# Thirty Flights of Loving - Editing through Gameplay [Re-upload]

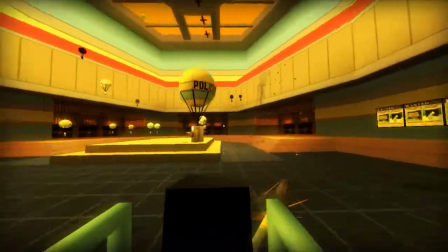[0:07]
concept of cinematic game seems to be inescapable.
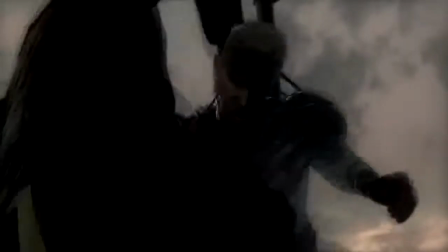[0:10]
Every so often we go back to this idea of making a game feel more cinematic, most recently with The Order 1886 and The Evil Within.
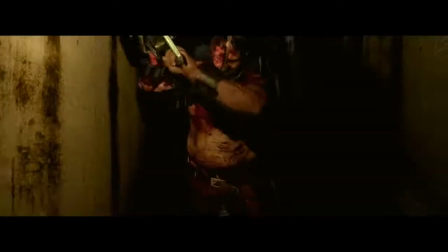[0:16]
And I don't think this is inherently a bad idea. Emulating properties from other media can make for interesting work.
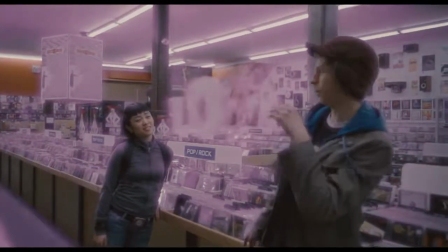[0:22]
It's one of the reasons I love Scott Pilgrim so much. But this concept is often refuted because this is a very surface level idea of what makes something cinematic.
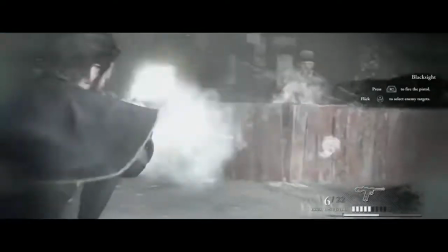[0:29]
Throwing a letterbox on it and some movie-like camera angles don't make something authentically emulate cinema.
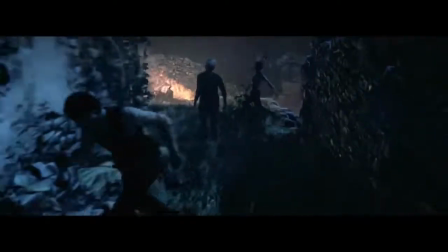[0:35]
I feel like games like these have ignored something pretty crucial to make a piece of media truly cinematic: editing.
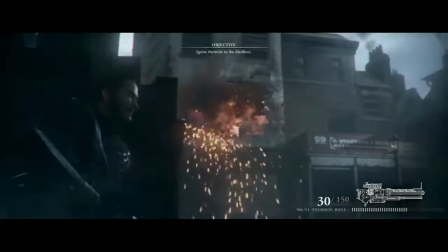[0:41]
Editing, or the lack of it, already has its own space in games outside of attempting a cinematic quality.
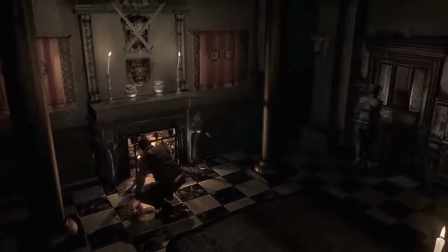[0:46]
Think of cutting away from information you might want to see in a horror game.
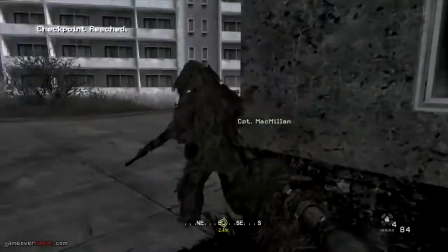[0:55]
And with regards to a lack of editing, first-person shooters often have uncut streams of gameplay for whole levels, or in Half-Life's case, uncut through the whole game.
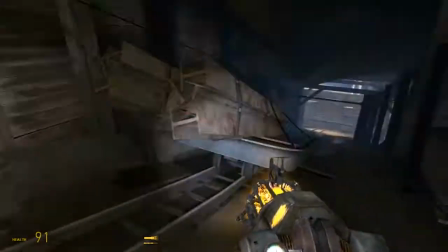[1:03]
And I think there's an argument for not having any editing in games, since games don't have to deal with the limitation of moving a physical camera around.
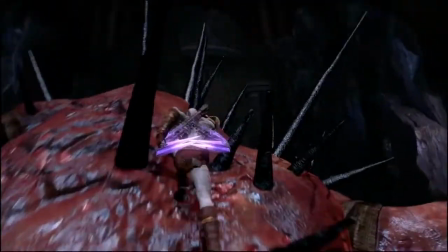[1:09]
And this can be seen in God of War, where the camera is repositioned at all sorts of angles without any cuts.
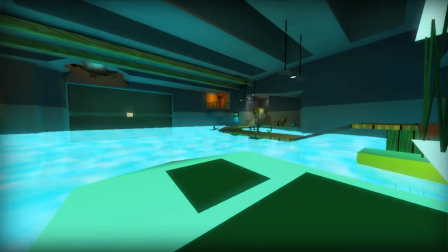[1:14]
But I want to explore what can be done with editing that not only emulates movies, but integrates it within the gameplay as well.
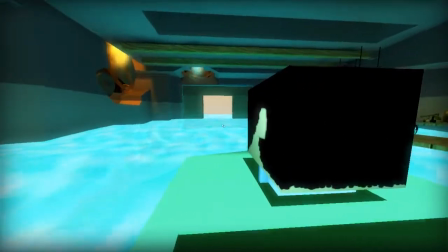[1:19]
And for that, 30 Flights of Loving does it best.
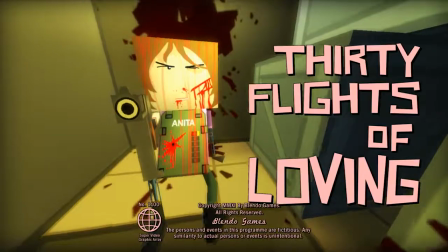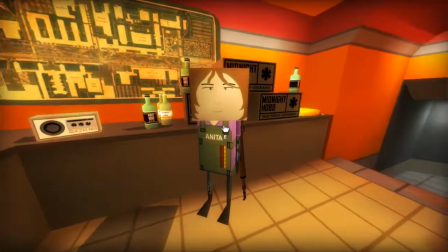[1:28]
What I find the most interesting about 30 Flights is the juxtaposition of playable sections and how they relate to each other, keeping track of when images are repeated and why they're repeated.
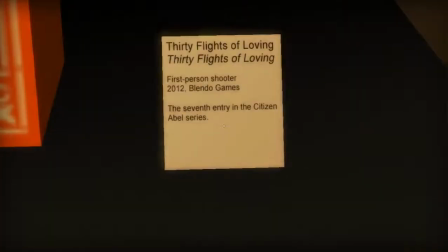[1:36]
If you'd like an in-depth history of the games in the Citizen Able series, which 30 Flights is one of,
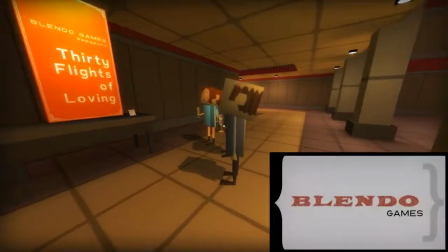[1:41]
please watch Aaron Signal's video covering Blendo Games' gamography, and all of the other work Aaron Signal does.
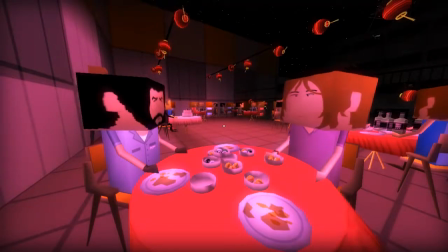[1:48]
He's pretty great.
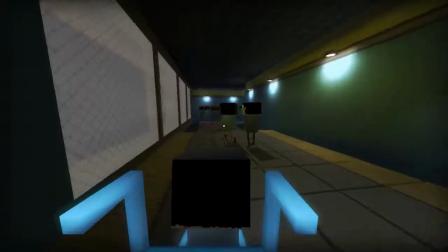[1:53]
30 Flights of Loving deconstructs a standard narrative timeline through smash cuts, ellipses, and surrealistic time lapses,
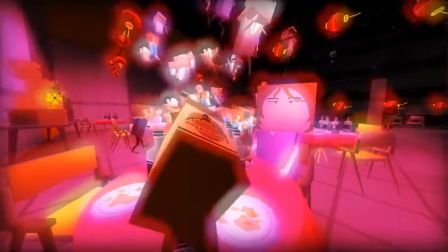[1:59]
and creates a blurred understanding of what is actually real and present, especially when certain details aren't the same from scene to scene.
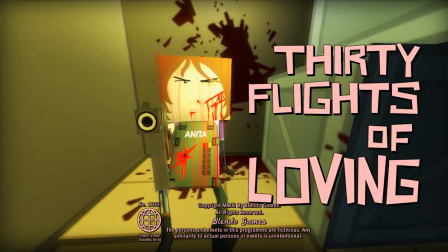[2:05]
Why does Anita have a robot arm when we first see her, but then in the flashback, she doesn't? How did she get it?
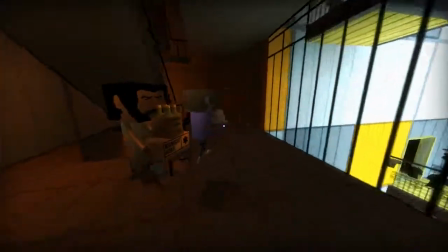[2:11]
Oh. So tying these moments together with any sort of visual or audible cue is really important to help explain the actual chronological storyline.
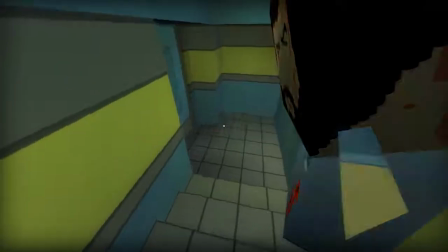[2:18]
Almost every cut has some sort of mask or signifier to connect to the next scene.
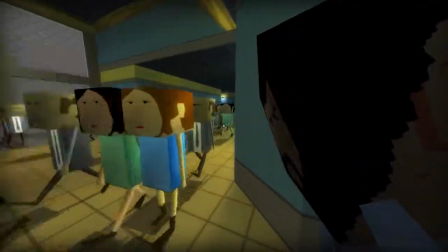[2:22]
When carrying Winston through the crowd of people, he coughs at the moment the scene cuts to a different point in the tunnel.
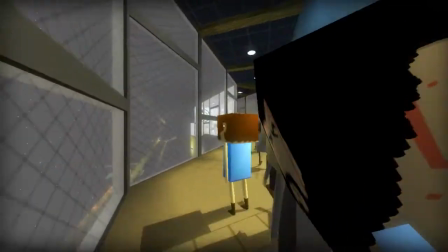[2:31]
Keeping your personal sense of time relatively intact by showing that this is still the same area, but further along the path.
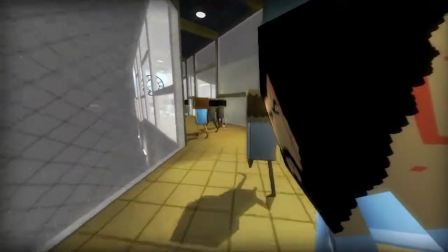[2:36]
But my favorite cut is the one right after that previous one. Proceeding down the hall, there's an accelerated clock, reinforcing the idea of an abnormal representation of time.
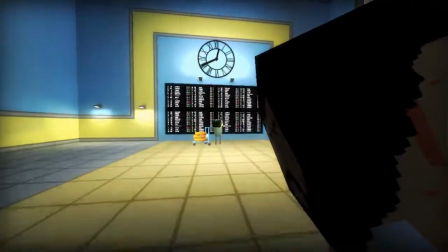[2:44]
But rounding that corner, you're cut to a different room that matches the clock's frame position, and the ticking of the clock from the previous room is translated into the sound of the flight tracker.
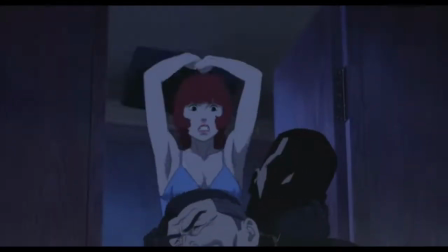[2:54]
This cut reminds me a lot of Satoshi Kon's work, since he worked extensively with match cuts to blend scenes together, like bringing characters back to the present from a flashback or imagined reality.
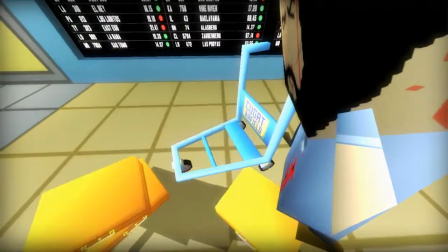[3:08]
And this is something that 30 Flights uses for its main flashback as well, but with audio and motion cues rather than a pure graphic match.
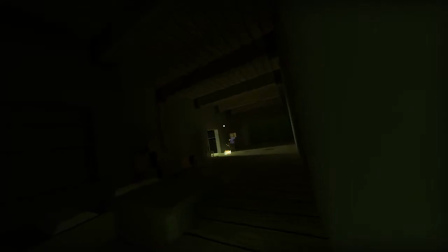[3:19]
It's a smash cut to a whole new time and area, but it's connected by carrying over the sound from pushing the cart with Winston in it to the next scene.
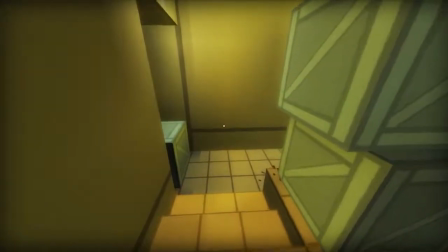[3:26]
And at the end of the flashback, it pulls you back to the present by fading in that same cart noise.
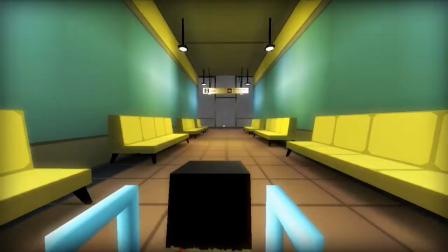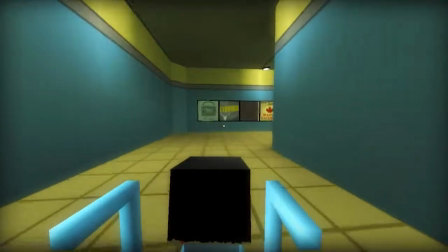[3:36]
And these edits aren't triggered by any measurement of time, but rather your own movement and positioning.
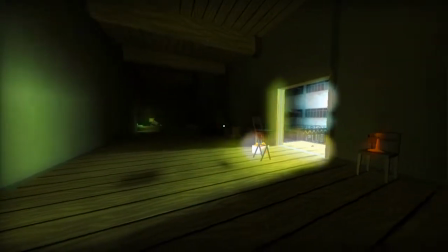[3:41]
The movement part of that actually helps match the cuts by keeping your momentum into the next scene, and that's something that can only be done in games.
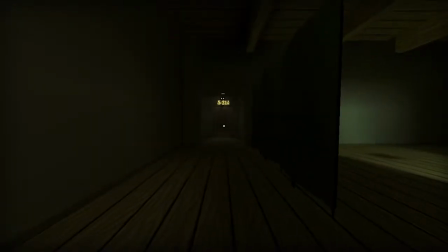[3:48]
Like this ellipsis that occurs during the main flashback.
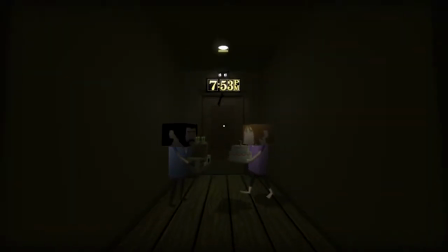[3:51]
Standing at the far end of the room shows the clock at 5:21 in the morning, but moving down the hall jumps the clock to 7:53 at night and pops in both Anita and Winston.
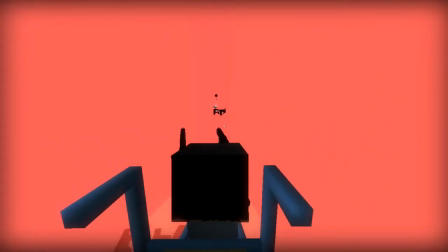[3:58]
Or walking outside to the sound of sirens, and not until you're fully outside does it cut you to the chase scene.
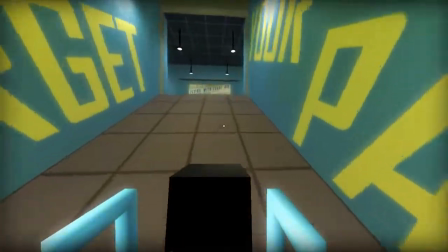[4:07]
So piecing together those scenes and images is now related to your movements as well. So you think about why moving towards Anita, both when approaching her after the party and when returning to your position in the original smash cut of the game,
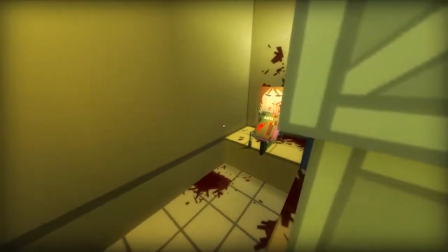[4:18]
directly causes the cuts to falling down the air vent and returning to pushing Winston in the cart. And then how that relates to the lineage of the narrative.
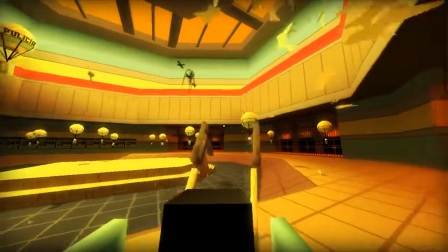[4:26]
The same goes for matching transitions and the relation of the subsequent image shown. So we see this cut,
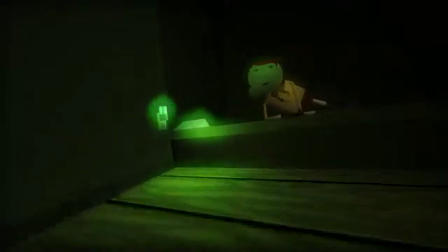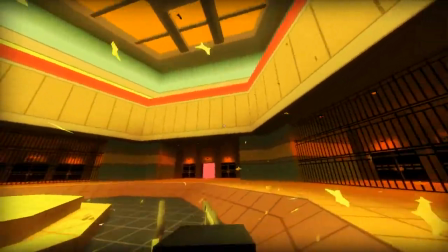[4:38]
and later on,
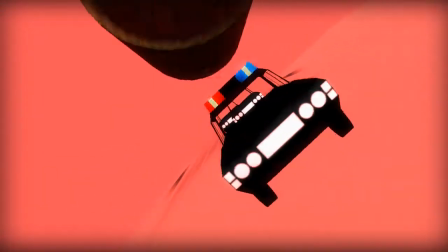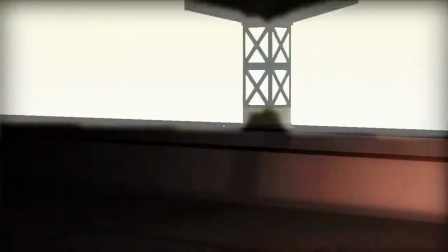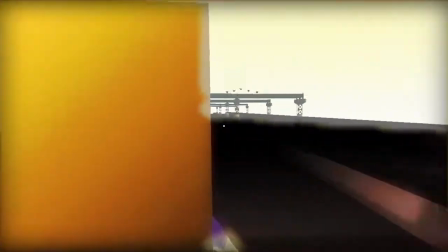[4:50]
and these cuts sometimes happen so fast that some details can be missed.
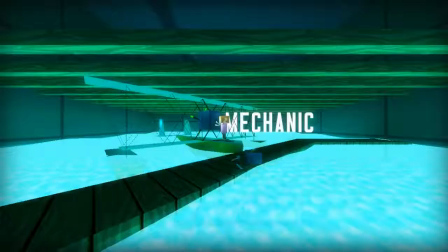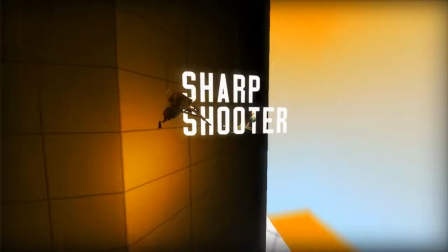[4:59]
Like in those inserts, it's easy to see what Anita does, but it's also easy to miss the second sniper behind those letters,
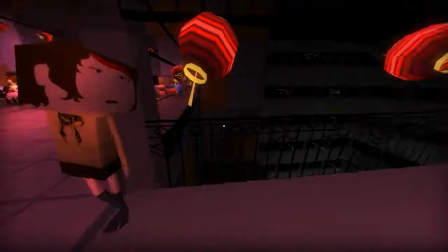[5:05]
who is the same woman from the party, also seen laying in the same bed you approached Anita in.
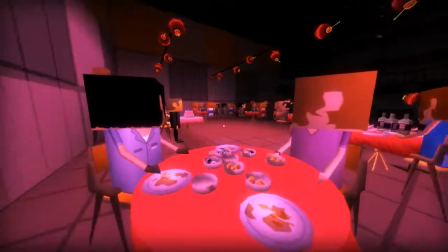[5:10]
It's not a simple structure. There's no dialogue cueing you into...
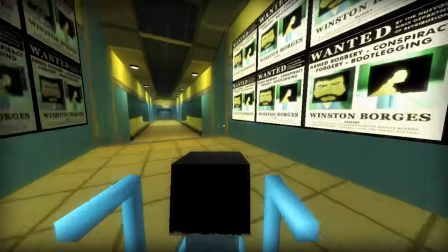[5:15]
Well, no coherent dialogue cueing you into what's explicitly happening.
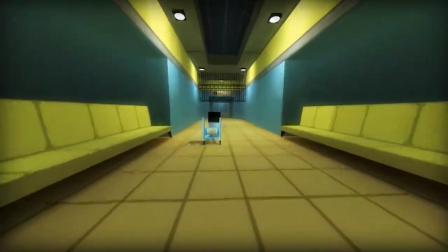[5:19]
So the pieces are given to you jumbled, and you'll have to put it together yourself, guided by the correlations between the edits.
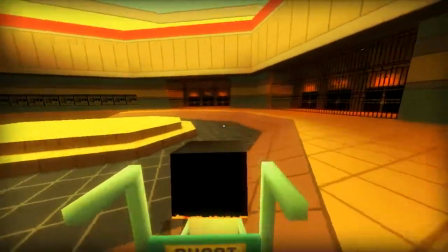[5:25]
And it's the mixing of the styles of cinema and games that's the most important part of 30 Flights.
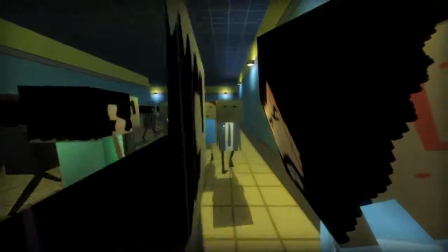[5:29]
And I think those match gameplay cuts are the most interesting to work with, especially in first-person games.
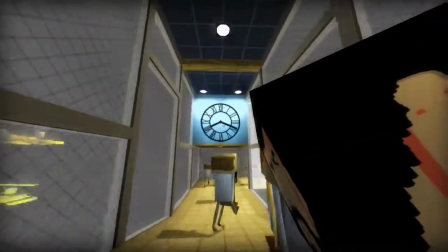[5:34]
The animation frames can be matched while the surroundings change. It's disorienting but fluid, and something I actually played around with in that Mirror's Edge video I did.
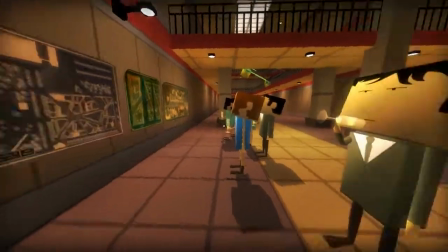[5:42]
So when looking into what other media can be integrated into games, try not to leave it at such a surface-level adaptation.
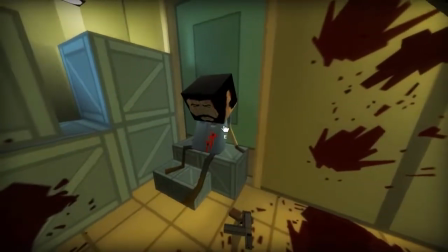[5:47]
Look at what differentiates the media being borrowed from, and see how that can be integrated into what makes games different.